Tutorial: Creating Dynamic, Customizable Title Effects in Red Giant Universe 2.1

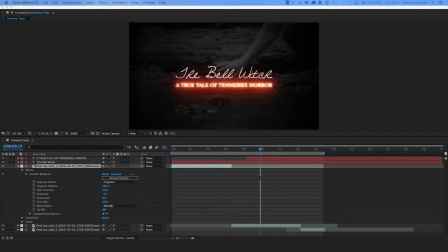Hi everyone, this is Paul Schmutzler for Streaming Media Producer. Happy October, the month of Halloween. It's time for spooky stories and candy. And today I have a tutorial tailor-made just for this month.
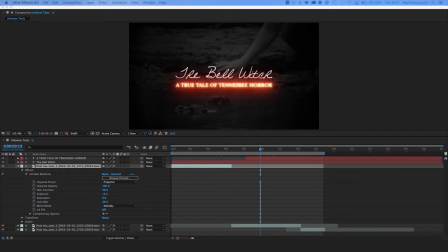I'm going to run through some of the highlights from the new Red Giant Universe version 2.1 package of effects and filters. These are designed for Premiere Pro and After Effects. I'm working in After Effects because that's where generally people are going to do more ambitious title work.
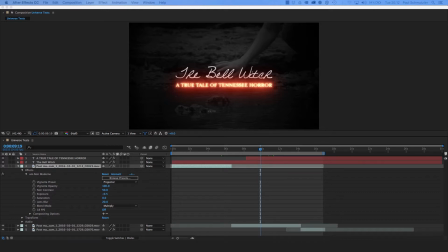And everything that I've got to show you today, with the exception of one, is going to be just titles. You're going to notice a couple of themes here with the new updates for Universe. One of those is retro. There's a lot of 80s and 90s themes here. And there's also a lot of nods to pop culture in the names and the styles of some of the effects that they have.
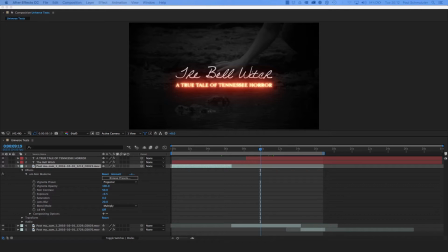So the first thing I wanted to do was come up with a fake documentary about the Bell Witch. I live in Tennessee, and there's a well-known folklore about the Bell Witch over in Middle Tennessee from the 19th century.
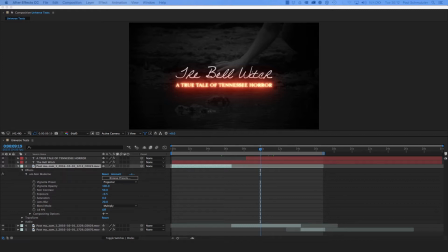So I made up a title for a documentary that might be about that, and I decided to put some different spooky effects on my titles to give it some different looks. The first thing I needed to do was get some footage. And I have some footage that I shot last year with a Blackmagic Ursa Mini,
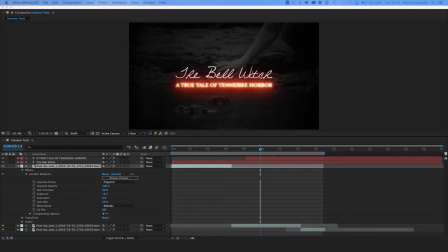and it's really nice, silky smooth, 120 frame footage. And by itself, it's not that freaky, but I applied some effects to make it a little scarier. So let me show you the original footage first.
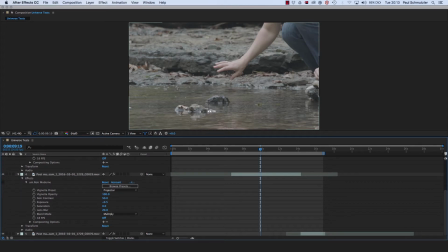This first clip here is just my wife dipping her hand in the water and then flicking water off. I think her and the kids were looking for some wildlife there. So you can see it's a pretty normal shot here at the beginning.
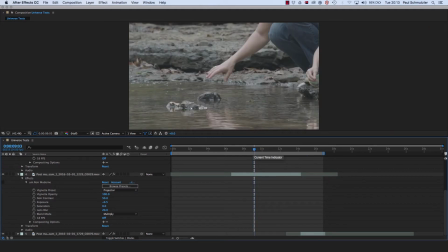Just somebody getting their hand wet and then flicking the water off. But in order to make it a bit scarier, what I did was I applied one of the noir modern effects. My apologies to the French out there if I mispronounced that. And I chose a preset from Universe,
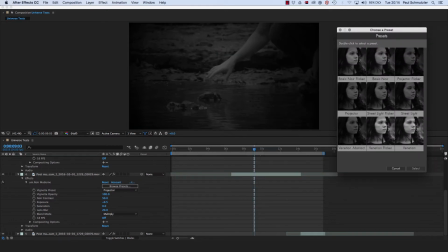and you can see this preset browser that they have is really awesome because it gives you each preset and it gives a quick preview of each one just by scrolling your mouse over it. So I went with the projector filter because it actually has kind of a flickering light effect as if it's got an old bulb, and it also has a little bit of a vignette around the edge.
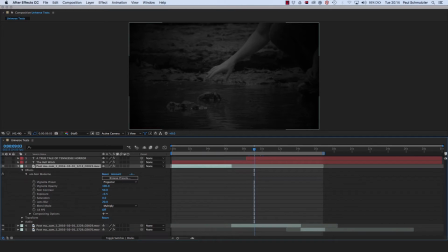I applied that noir effect to each one of my clips here in succession on the timeline. You can see them here. First clip is this snake, second clip is the water, and then the third clip is actually a bird flying up into some rocks.
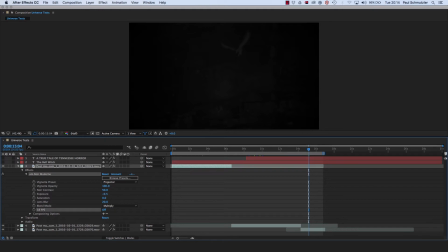One of the options you can change on this is this 18 frame option, which gives it a different look and actually creates almost a stuttering effect in your footage. I didn't like the way that looked with what I had because the slow motion looks good when it's smooth, but it looks really odd when it's stuttering, so I left it the way it is.
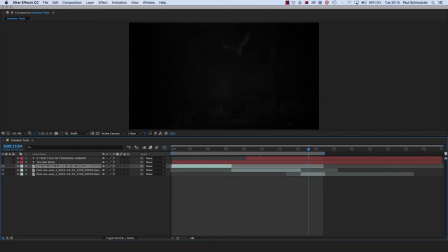Then I moved on to the titles. The title of my made-up documentary is The Bell Witch, with the subtitle of A True Tale of Tennessee Horror.
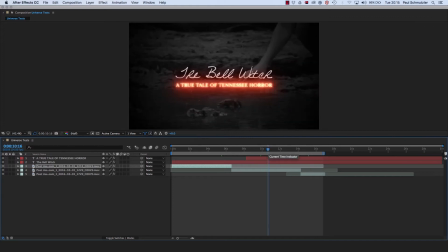So the subtitle doesn't change, so let's start with that. Each one of the effects I'm going to show you, this will remain the same. The effect that I chose to use is the Ecto effect from Universe, and Ecto has a lot of different options for you.
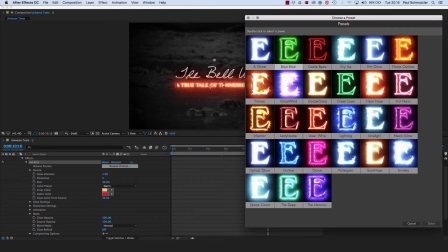These are all pre-built ones that you can just click and immediately have available. Without any changes, they'll look just like this. Some of these are hard to read, like the optical glow and the limelight. For this small serif text, it just kind of disappears. So I had to choose something more simple.
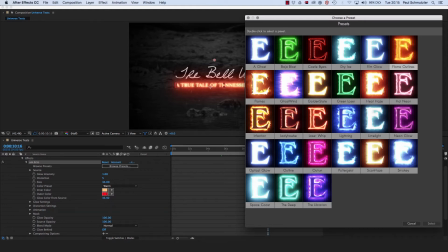I believe I started with flame outlines, which is right here in the top right, and then I made some changes to it to give the effect that I wanted.
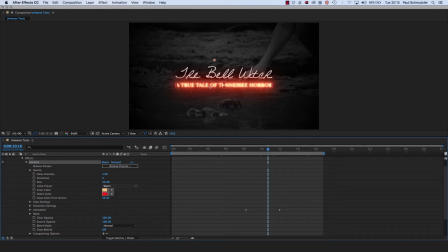And one of the things I did was I chose a warm color preset, which you can change here, and then you can also individually select specific colors if those aren't good enough for you. The other thing I did was I applied some keyframes, so you'll see how it comes in kind of a hot flash where you can't really read the text,
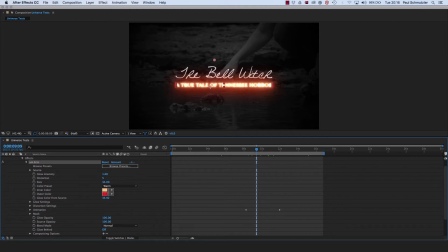and then it cools off, almost like a burst of flame, and then the letters just kind of smolder and burn as it plays through here.